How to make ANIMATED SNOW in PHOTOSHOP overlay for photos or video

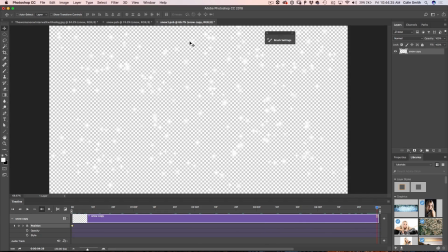[8:12]
That's the playhead and now, I'm going to hold down the Shift key and I'm going to drag this snow down and I'm holding down the Shift and I'm going to go all the way to there because I don't want to run out of snow. So if we look at this now, see that? Now that's going to animate that snow going down there. That's awesome. Awesome.
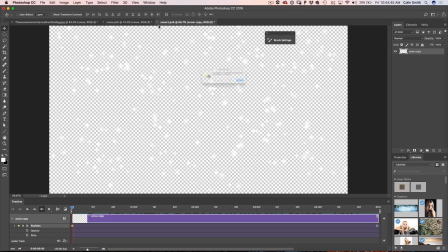[8:32]
So what I am going to do is just close and ask me to save it, I am going to hit save and now we have created our first bit of snow.
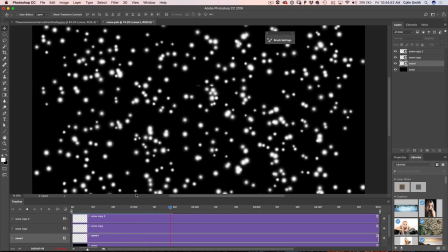[8:41]
So if I hit the spacebar, you can see now we have got our first bit of snow moving.
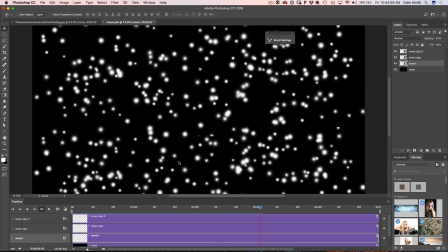[8:47]
That's great but I want to add a little bit more depth which is why I created three layers and not just one.
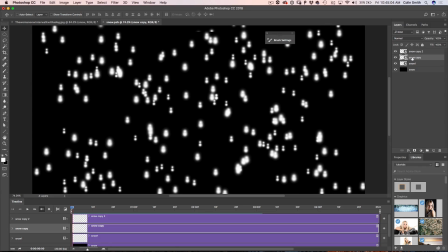[8:53]
So now we are going to go into the second snow, that's this one here. I am going to just double click on it to go in here.
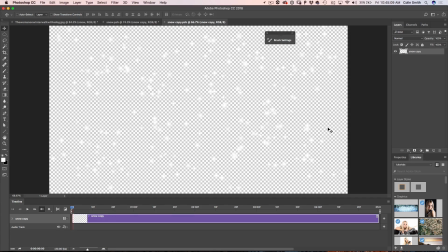[8:59]
Now I am going to do something different with this one. I am going to hit Ctrl T and that would be Command T on Mac and instead of doubling it up like we did with the other one, I am going to make it huge. I am going to make it really, really big so I am going to make the snowflakes larger, they are going to be closer to the camera. Alright, so let's do that right now.
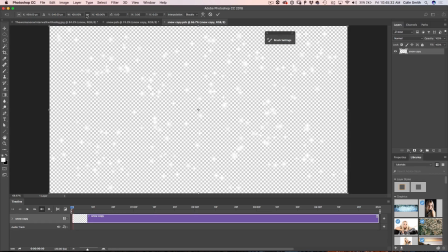[9:19]
So what we are going to do is, we are going to go into our scale here, we are going to make sure that it is uniform and then we are just going to change this to 200. Now we have doubled the size of the snow. We're just going to hit enter. Well now, we've made this snow a lot larger.
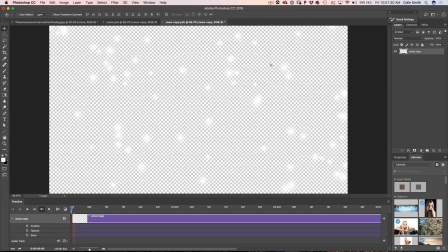[9:35]
What we can do is see we've got a little bit of playroom there. So what we're going to do is we're going to take this to the very top but I kind of, you know, I'd like to add a little bit more so we can make this move faster.
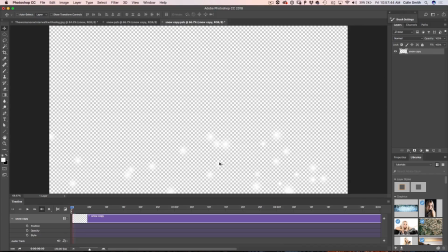[9:48]
So what I'm going to do is I'm going to hold down the Alt key or the Option and then just click out a copy of it and I'm just going to drag this up. Just gives a little bit more room to play with. There we go. Let's merge these two together. select both, hit Ctrl E. Alright, now let's take these all the way to the top.
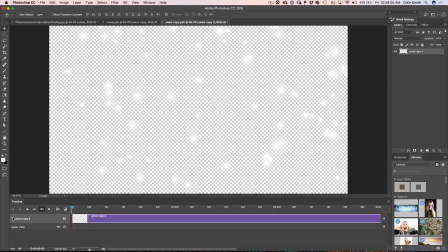[10:09]
Excellent. Now what we are going to do is we are going to create a keyframe. So we are just going to click on there, click our position. So that said, our beginning keyframe, let's go to the end and now because this is zoomed up and we are going to be moving it more,
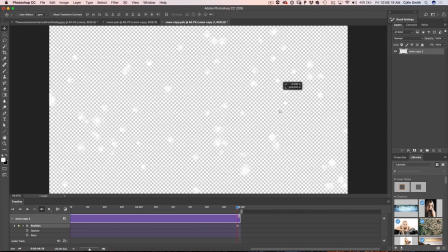[10:24]
it's going to appear to go faster. So let's drag this down all the way to there. Now if we look at this, we've got some good speed going on there, I'm going to hit the Save key and now we can go into the next layer
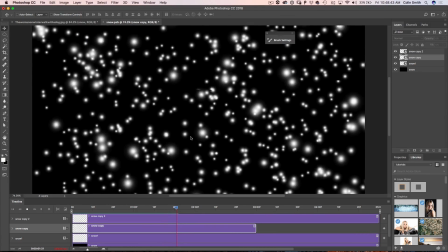[10:37]
of snow here and the big ones are moving faster than the other ones. Alright, so we're starting to get the effect of our snow, it's starting to look good. So now we want to give it even more depth, we're going to give it a third level of depth where we're going to make it smaller and we're going to have them moving slower and then And this is going to add that depth,
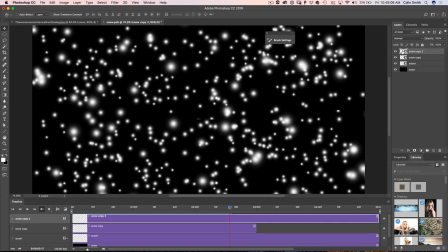[10:59]
so we are going to do this with that third layer right here. So let me just double click and there it is.
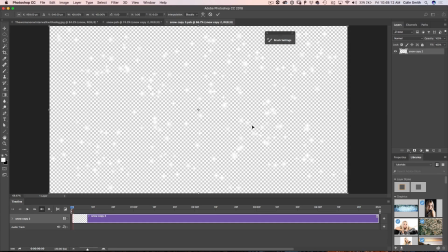[11:05]
So what I am going to do this time is I am going to hit Ctrl T, Command T and I am going to make these smaller. So I am just going to hold down the Shift key, drag that down to about half the size, hit Enter. Now I want to duplicate this, so I am just going to hit the Alt key and I just drag it across, that's Alt or Option,
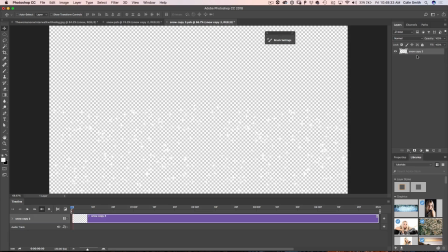[11:25]
let me merge these two together and let me just add black just for a second so you can see what's going on.
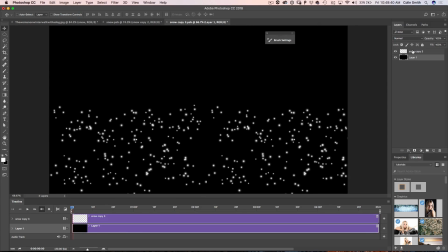[11:33]
So there's a black layer, notice what we've done is we've duplicated those and I want to duplicate it again, so I'm going to hold down the Alt key, that would be Option on Mac and I'm just going to drag that up and look at that, let me pull up a little bit more, merge these together, Ctrl E. Now,
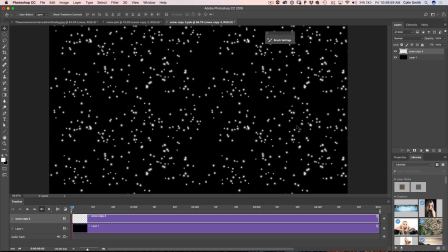[11:52]
let me just grab, if you see like little half bits of snow that bother you, you could grab the eraser tool, but in this case, it's not bad, so I'm going to pull this down a little bit and because I want to add a little bit of space,
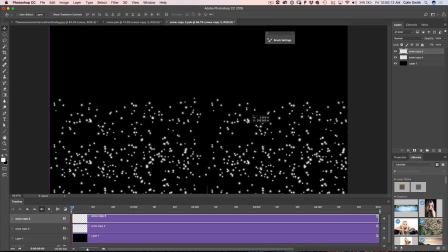[12:05]
we're going to hit Ctrl J, Command J to copy it again and let's just drag this at the top so we've got some space to work
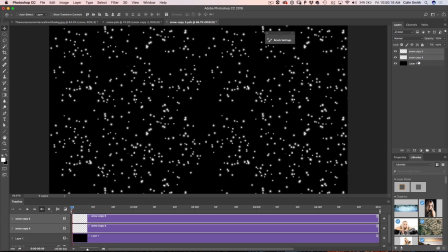[12:11]
with. Merge everything together, Ctrl E, perfect. All right, so now we want to animate this.